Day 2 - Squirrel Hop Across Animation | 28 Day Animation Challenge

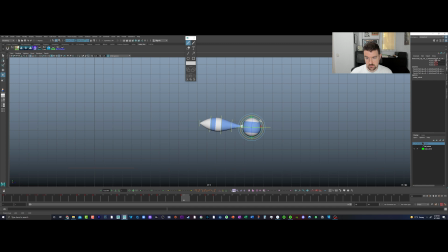Okay, so take off again here.
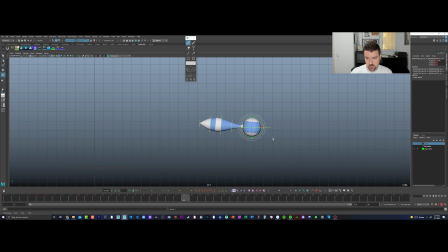And for the bigger bounces, we do want to have like more drag than the other ones. This is something we can play with.
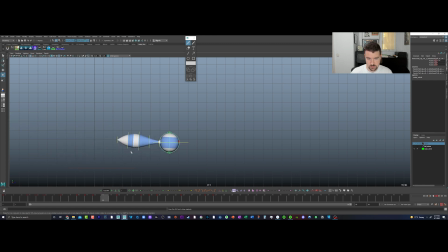Boing, boing. Okay, so kind of minimal, probably hard for you to really see it at this point with the playback.
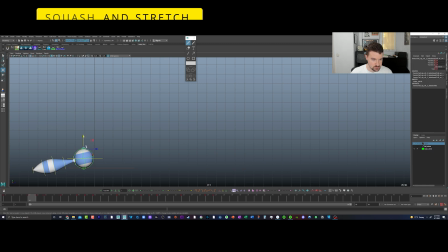But let's go ahead and add the stretch now. So like, I'm gonna grab this controller here.
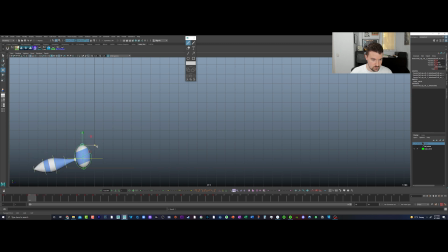And then I'm gonna get squash and stretch in there. Boing, boing.
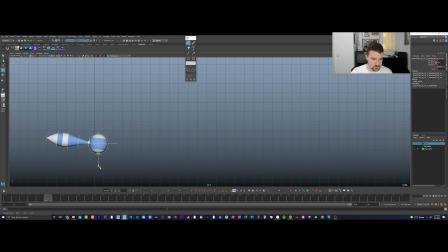And then I'll come back and use stretch here for this controller. On the takeoff, because it's kind of dragging from down on the bottom rather than dragging from the top as it falls.
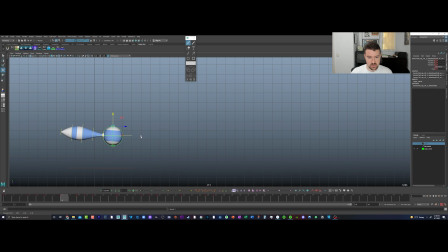Okay, and then we'll just kind of rinse and repeat. Again, we'll want to tone it down on the smaller bounces. You can see this kind of rotates the ball and that moves the tail. And these controllers are better for this rather than using, you know, this,
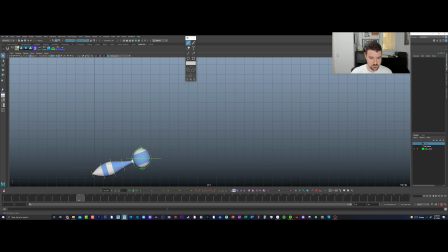because the pivot point is moving the base of the squirrel, moving the ball from the base. We don't want that. Probably rock him forward. And then, yeah, we'll go ahead and do this now.
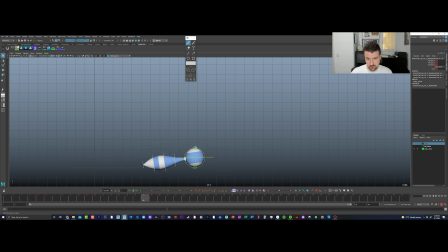Okay, he's back to normal at the highest point. So we're getting a lot of the ball roughed in. Pretty good here.
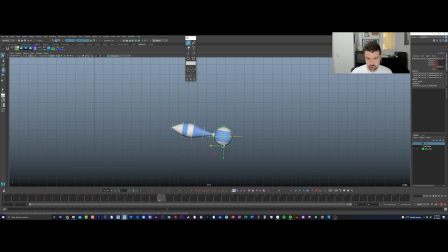Just kind of dragging back from where the ball was and hoping some of this rotation the ball has with this quash and stretch, so it kind of goes with
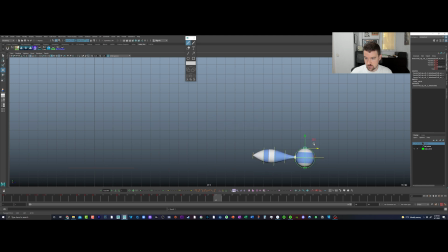the way it's overlapping and the direction, the path of action. Okay, and we may not need to add anything else beyond here because remember the ball's going off frame.
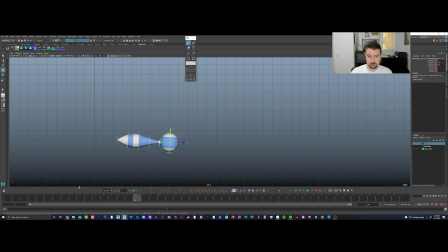Boing, boing, boing. Okay. The other thing we're really feeling right now is the ball is like stuck when it hits the ground. It's like, rather than boing, boing, boing, boing, like we want him to feel like he's constantly going.
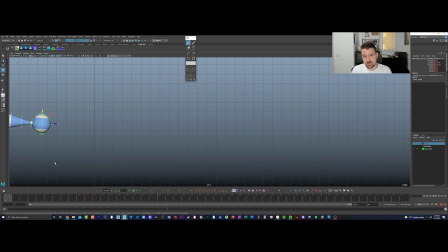And the idea here is that we're pretending like he's got legs. The ball is basically our hips and body of the squirrel with legs, right? Because it's just a ball on a tail. So you could have it land like this and have it stick in place,
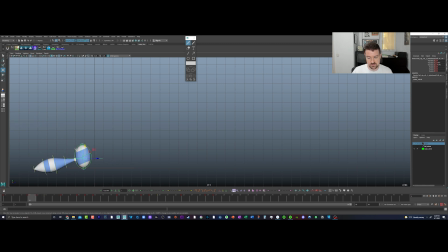but we're gonna have it like almost like slide forward to give the impression that he's using legs to kind of land, cushion himself, and push off of.
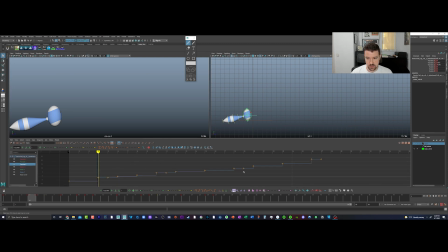So I'm gonna come in here and you see how, like, well, let me auto tangent this.
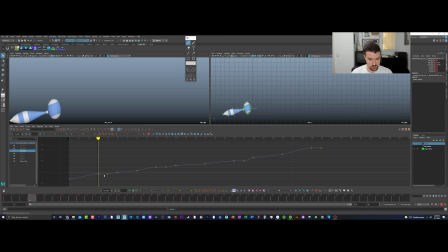Okay, so you see how here it flattens out, that means it's stopping, right? And here in the beginning too, that could be an issue for us because we're kind of we want him to come in as if he's been bouncing all along, right?
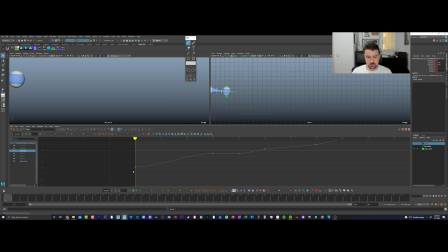He hasn't just gone from a standstill to bouncing. So we don't want the speed to start slow and then pick up speed. That's what this curve is showing us. We want it to come in fast, right? So it doesn't have this ease out. It's just coming in at speed.